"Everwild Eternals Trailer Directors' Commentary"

It's also interesting that it's one of our older Eternals and they're looking after... Nothing wrong with being a bit older. And they're looking after a young and that was something that was really important, that relationship between those two characters in that way.
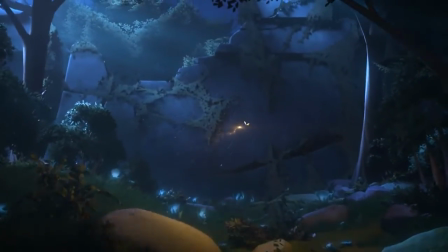In this shot our Eternals have found something, but obviously it's night time so they're unable to see. but one of them has got a glow book-like thing and they've released it into the environment and it's able to light their way to show where things are and reveal hidden things within the world. And I love that. This is a great moment as well for Everwild. This isn't just a natural world. This is a world of history. It's a world of things to discover and I think that this shot shows that something else has
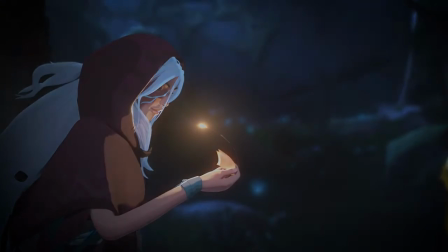(9:15)
been there and something else has happened and it's lovely that we have this richness of exploration in the world of Everwild. What I love about the transition between that last shot and this shot is the swell in the music as well. Obviously, as we're making the trailer, we're handing over storyboards to Robin and Jamie, and they're kind of working up the music alongside, but it just fills me up when I hear the music.
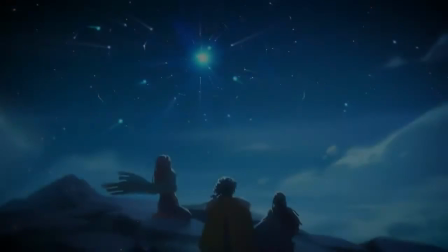(9:42)
And then, all of a sudden, you're on a mountaintop looking out over this world with your friends.
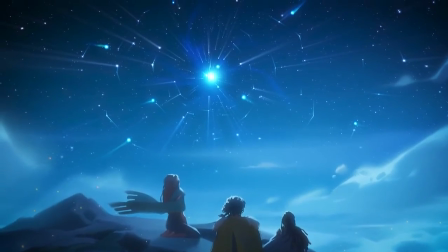(9:47)
And I think that the music and this kind of moment and it just feels epic. It feels epic.
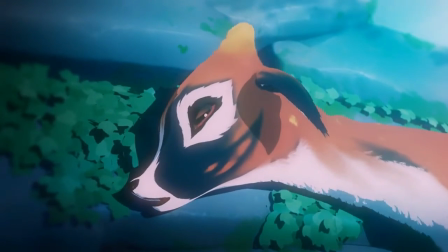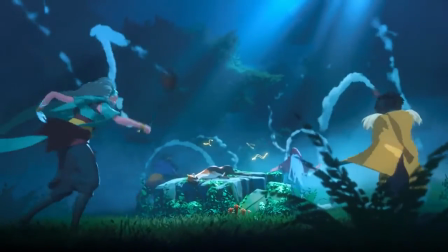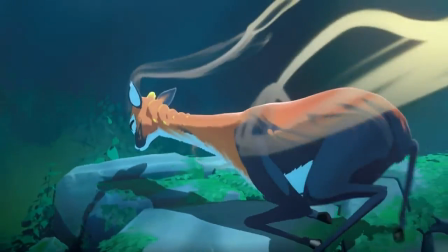So for this shot, it is that continuation from the shot earlier where we saw our eternal carrying a small creature, going to save it. And this is the moment that it's been leading up to. This is where you find out that that creature, it really isn't in a good way. They've tried some things maybe, but they need to really, really help this animal. And they're going to find out a way of doing it through a ritual. I love this moment as well, this ritual, this movement and the rhythm as well,
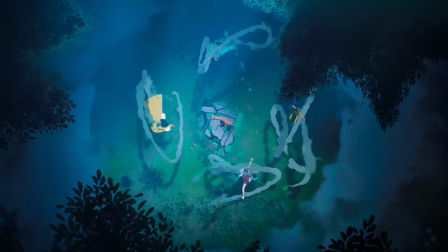(10:40)
because it goes back into our world has a rhythm, and our Eternals are doing this dance, and it's just so fluid,
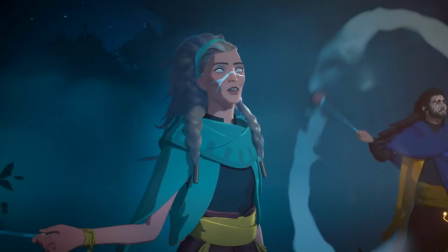(10:46)
and the motion is lovely in it. And it's kind of a beautiful moment, because it's a real nurturing moment, I think, as well.
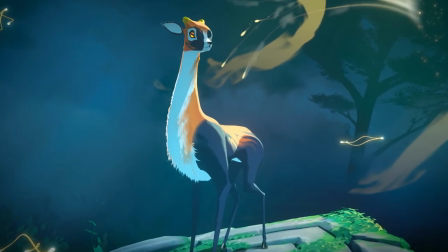(10:52)
Like, you're making a decision to do a positive thing. And I think what we wanted to do is a big part of our trailer as we move into the final shots, is we wanted to introduce something new and magical to the world, which are our spirits.
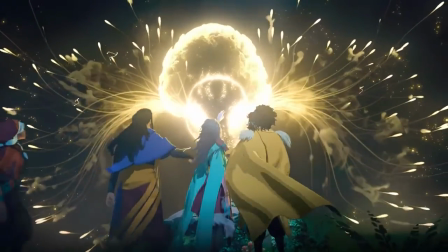They've done this ritual and it's brought this spirit into the world in this moment.
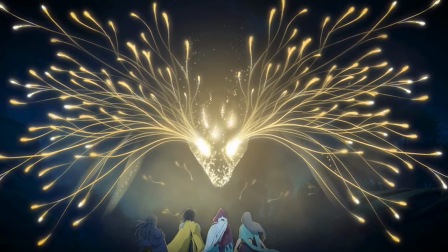(11:21)
And I think, again, nature is so powerful and so magical. Why not make them characters in our game?
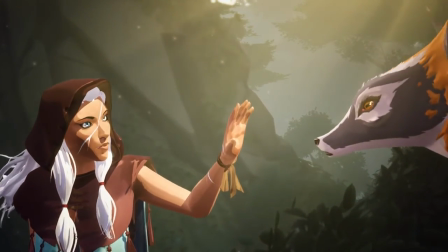(11:27)
Absolutely, yeah. I love this, again, we've culminated and ended in this moment where our Eternals are connecting with a creature or something fantastical. and I think that's just a really nice way to end a trailer and make you feel, hopefully, feel like you want a bit more as well. Absolutely. Thank you very much for joining us today and hopefully that was a little bit more insight into the world of Everwild. And there is plenty more to come, so thank you for watching. Thank you for all your support. Please go check out the Rare channels, go check out our Discord if you want to go name some creatures. We would love to see what you have to say about Everwild. Thanks everyone! Bye!